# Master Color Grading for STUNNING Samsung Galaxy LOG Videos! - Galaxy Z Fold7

In this video, I'm going to be teaching you guys how to correctly color grade your Samsung Galaxy Log Video.
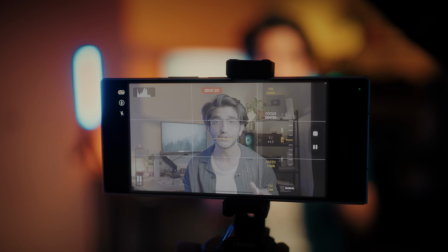This intro is shot entirely using the brand new Z Fold 7.
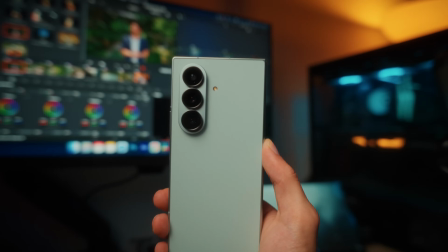You actually get the same sensor as the S25 Ultra, which means you can also shoot log video with the Z Fold 7.
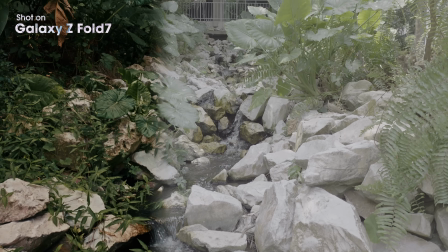I'm going to show you two ways of color grading your log video. One is going to be on the device itself using that huge, beautiful display. And the second is going to be in my favorite, DaVinci Resolve. All right so now we're here within DaVinci Resolve.
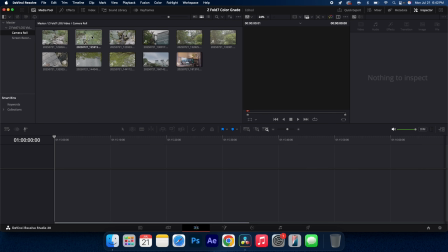First things first let's import all of our clips in.
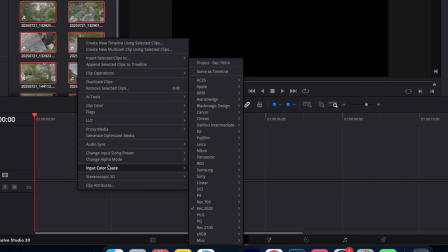Make sure you select all clips, right click, click on input color space and make sure it's not Rec 2020 by default or Samsung or anything like that.
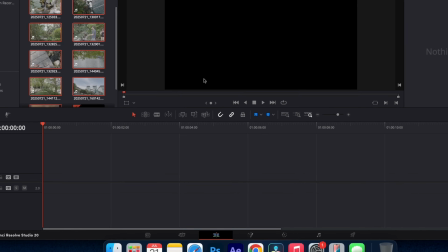Just go over all the way to the top and select your project Rec 709. This will give you true log to work with your clips.
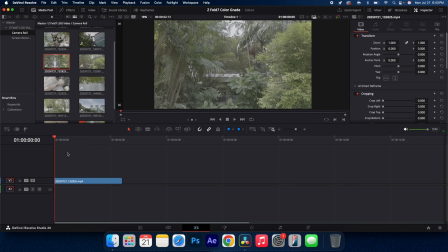Now I'm going to start by color grading this first clip here which is shot outdoors. Hop into the color panel and pretty much all the editing is going to take place here. Now just like every color grading tutorial i'm going to start by creating three nodes so right click add node and add serial and we're going to do that twice
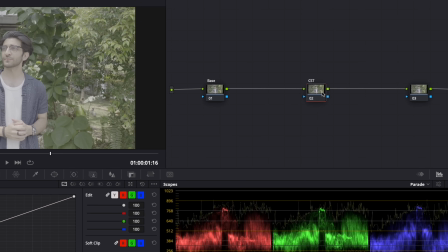we're going to call the first node base the second node cst and the final node lut with your cst node selected go to effects
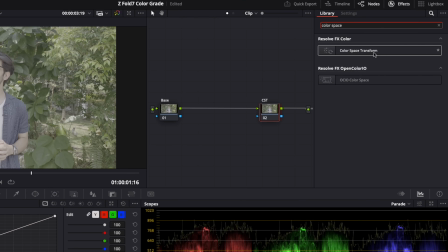and search for color space transform drag and drop that onto the cst node and now this is where it's going to change
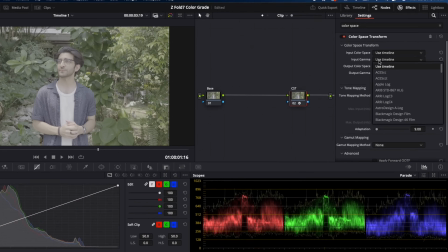a little bit from what i did on the s25 ultra so what you're going to do go into input gamma and then scroll all the way to the bottom where you
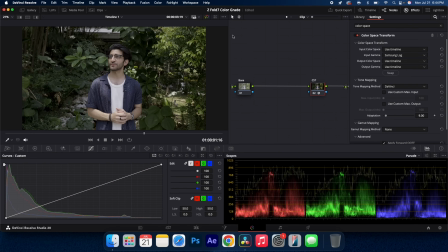find a samsung log and select that now you can see it's kind of applied the gamma values which corrects the image a little bit. What we need to change next is going to be the color space. Now for the color space there's actually a few options to pick from. There isn't one correct answer so I'm going to go through a few of them and show you how it affects the image.
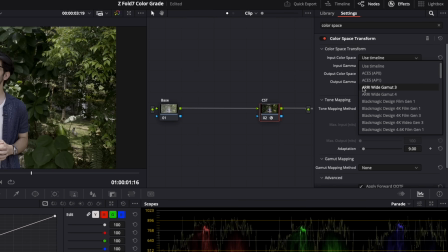So under color space the first one I'm going to select is going to be the RE white gamut 3 and with this you can see it actually corrects it almost perfectly. That looks exactly what a color corrected log to rec 709 should look like but if we select gamut 4,
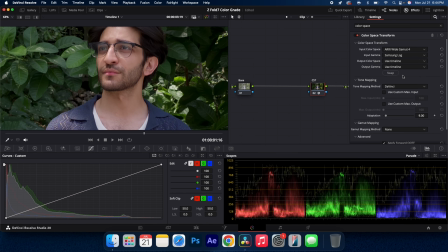you see it looks good too, but my skin is a little bit more magenta, more pink. So again, 4 feels like it's a little bit more pink in the skin, more magenta, but we can try another one.
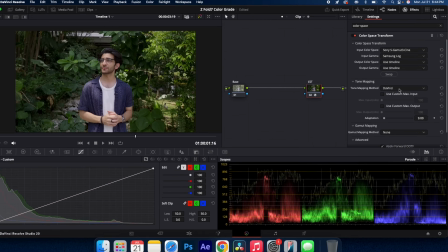Let's scroll all the way down to Sony S Gamut 3 Cine. Now this gives me a little bit more realistic tones to what I actually have in real life.
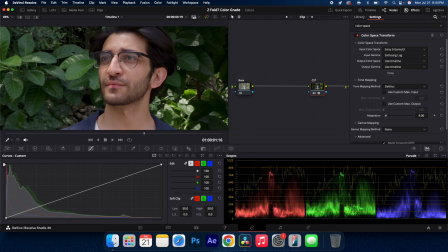However, if we try S Gamut 3, this gives me the most realistic of all of the ones I just tried. Again, this might be completely different for you based on your lighting and skin tone, so I suggest trying all four of these.
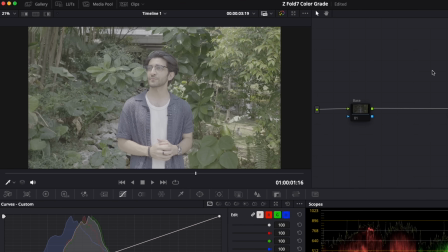Now with that done with that one note alone you can see before and after we're going from log to rec 709 also you might want to consider subscribing if you want more color grading and mobile cinematography videography videos like this now to save you guys this time and not have you waste time doing this every time you shoot samsung log footage i actually have a free preset you can download import it into davinci resolve
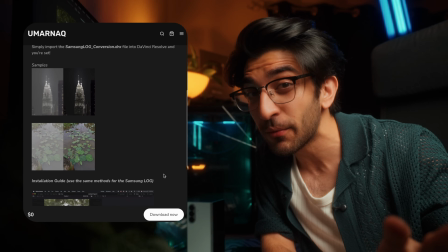and it'll do the color grade for you this will also be in a lot format so you can use it on your phone itself which i'm going to show you later in the video and that's pretty much it you could leave it right there but this is a color grading video so let's take it to the next level. What I'm going to do now is go to my base node which is exactly where you want to go if you want to make changes to the exposure, white balance, just overall controlling the image a little bit.
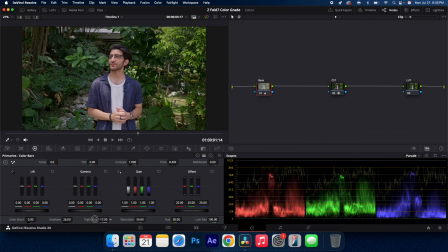So I'm going to bring up the shadows, bring down the highlights and bring down my gamma a little bit just to add a punch of contrast to my image. I can also go over to my curves and make a simple gradient S curve to add a little bit more contrast and punch.
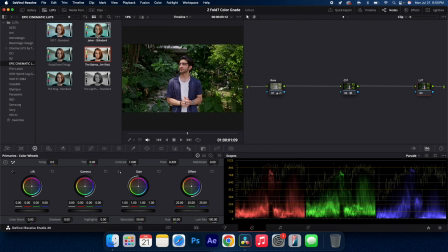Now with my LUT node selected, I'm going to scroll over to my LUTs and I have two options to pick from the usual one which I always pick which is the Joker or the Batman LUT. Now the Batman LUT works great because it adds a little bit of warmth to the trees and that's exactly what I want to do.
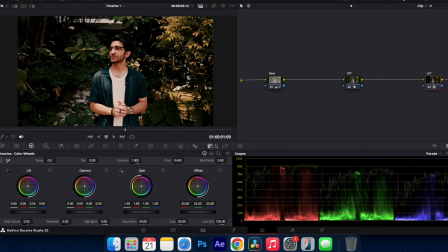So I'm going to drop on the Batman LUT, go into my masking options under keying and my key output,
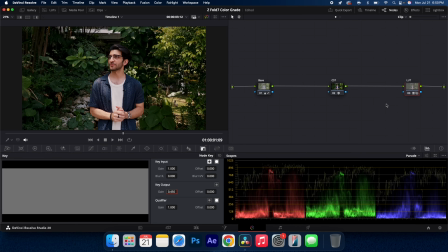the gain, I'm going to turn it down to 0.45 and just like that before and after it's looking super nice,
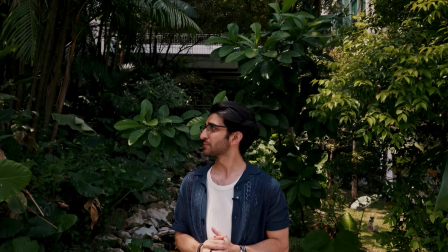warm and very pleasant.
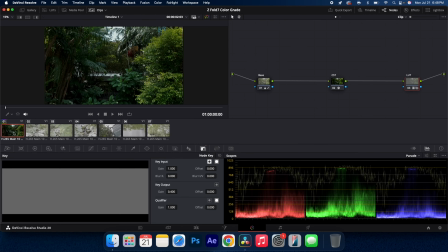Next you can go in and drop all of your other clips on, copy the effects from the first one if they were shot in the same lighting select all
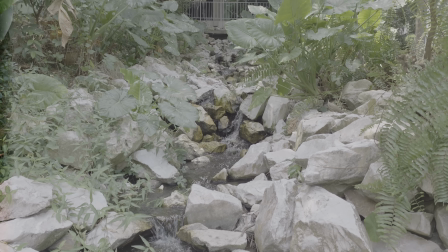and paste and just like that you've basically matched color from shot to shot and it's going to have a very nice synergy flowing from
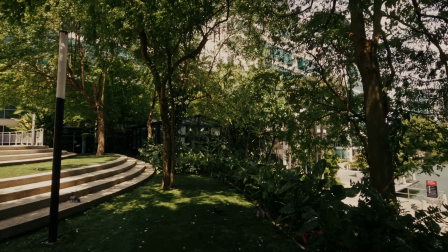one scene to the other scene with similar colors similar values and overall just looks very nice and cinematic now within the free version of resolve and just using a simple lot we've done the best we could to color grade it while still maintaining and retaining that quality and details using the base note but if we want to take it to the next level and grade it like a film, we can actually add the film look creator.
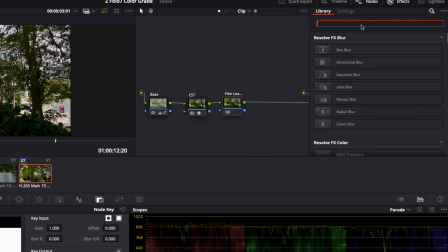So what I'm going to do is before my LUT node, I'm going to create a new node and I'm going to call this film look creator. Now here you can go through all your favorite settings, very Lightroom style and add in things like glow,
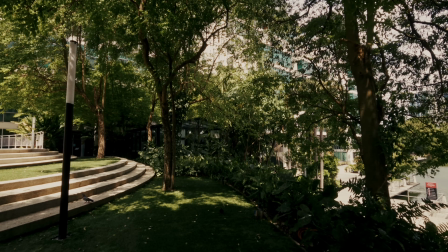halation and overall give your footage a lot more of that cinematic look and feel with things like grain as well.
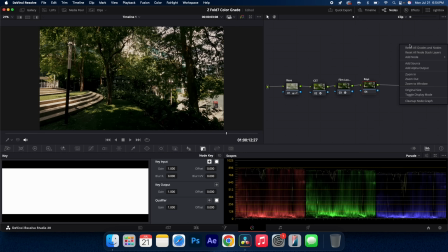And to top it all off, I can even add in light rays. So create a new node, call this rays, go to your effects and search for light rays.
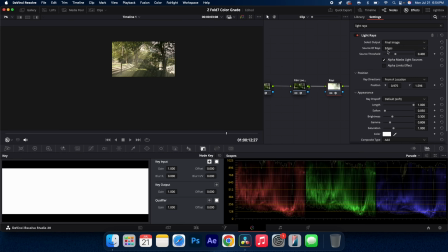Now dropping this on, you can actually see how beautifully this adds in light rays. If you guys want to know exactly how I did this you can check out this video there's a more in-depth way of how you can add in light rays.
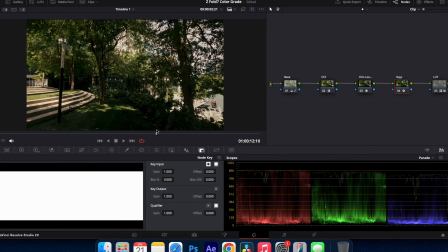But there you have it before and after turning it into an incredibly cinematic scene with just a few steps.
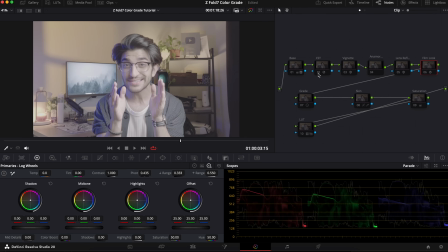With my indoor studio lighting shot I actually did a lot more.
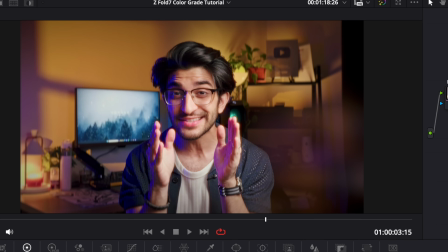I added a background blur using a proper lens blur to get that anamorphic look and get a separation between me and the background.
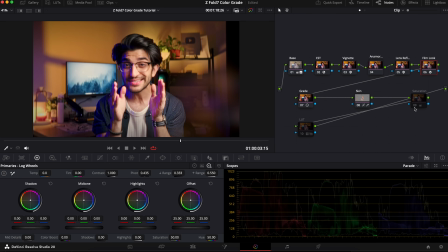I color corrected the skin to make the tones of the skin look more natural.
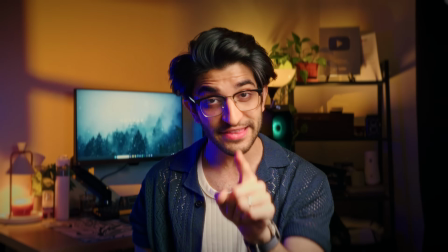I added more vignetting, I added more halation and glows and overall if you guys want to know how to do this exact look make sure you guys subscribe because I'll be doing more content on that. I have to say I didn't have very high expectations for the log footage from the Z Fold 7 but I'm pleasantly surprised and I can say that I can actually use this to shoot log footage mainly with the main sensor. I wouldn't rely too much on the teleporter or the ultrawide but the main 1x camera is really really good. Now I know a lot of you are going to say hey Omar I don't want to use DaVinci Resolve I want to do it directly on the phone itself and i'm going to show you how to do that as well now obviously there's two ways of doing this one within the gallery app
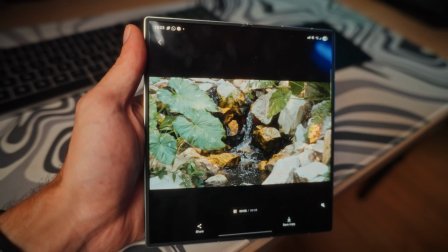itself you swipe up and color correct boom instant super easy no headache but what if you want to use it as a lut to still adjust some settings in your editing app and then apply a filter on top well i'll show you how to do that go to your play store and search
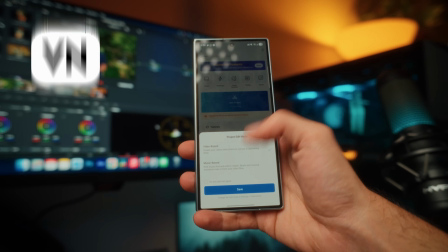for the app called vn we're going to open that up new project and select your video and this is the beauty of the fall i can just do that
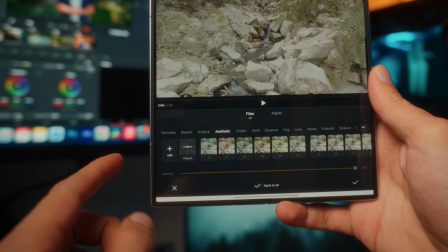instead and edit on bigger screen tap on filters bottom left and tap on add and then add in this cube file right over there
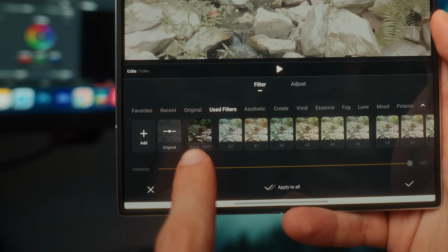we can add it to our used ones right over there you're going to see your brand new samsung conversion light tap on it and
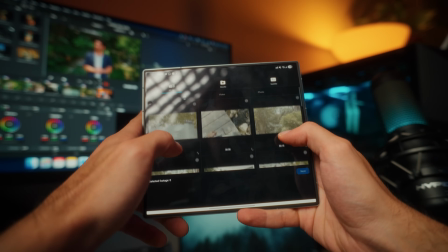boom you have full control over your footage now the good thing is this will work with pretty much any footage so let's import all of these clips that we
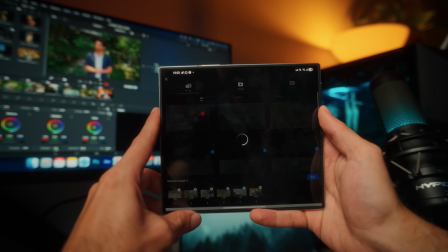had on our laptop but doing it on the phone itself so what i'm actually going to do is go into my filters
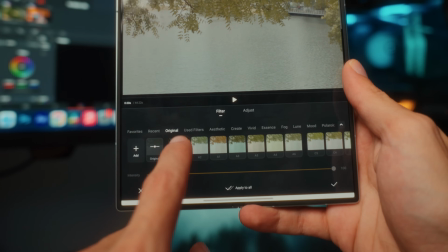and now it's already going to be saved right over there tap on that and you can see how you can apply to all.
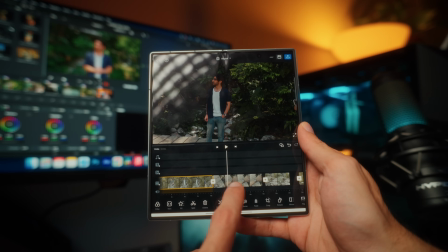And now if I scrub through the footage, you can see all of them have been color corrected perfectly.
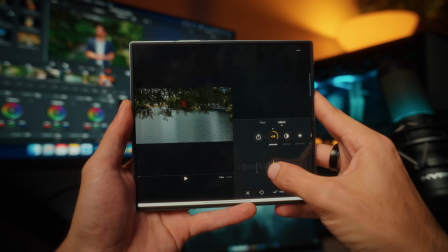It's better because I have more control here. I can actually go into adjust and then adjust my exposure, my contrast, my brightness,
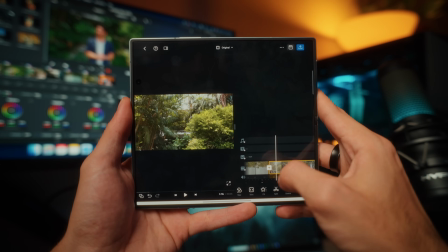all of those values right from here as well, giving me full control on every single clip. So much better than just doing it in the gallery app. I absolutely love the fact that we're getting log video on phones now and getting it on the foldable with such a beautifully big display is even better plus if you use an app like vn you can even color grade it on the go which is remarkable so if you guys want that one click conversion lot definitely check out my website to download it for free from there but i really hope you enjoyed this video make sure you like it and subscribe if you really like content like this and i'll be seeing you again in the next video until then take care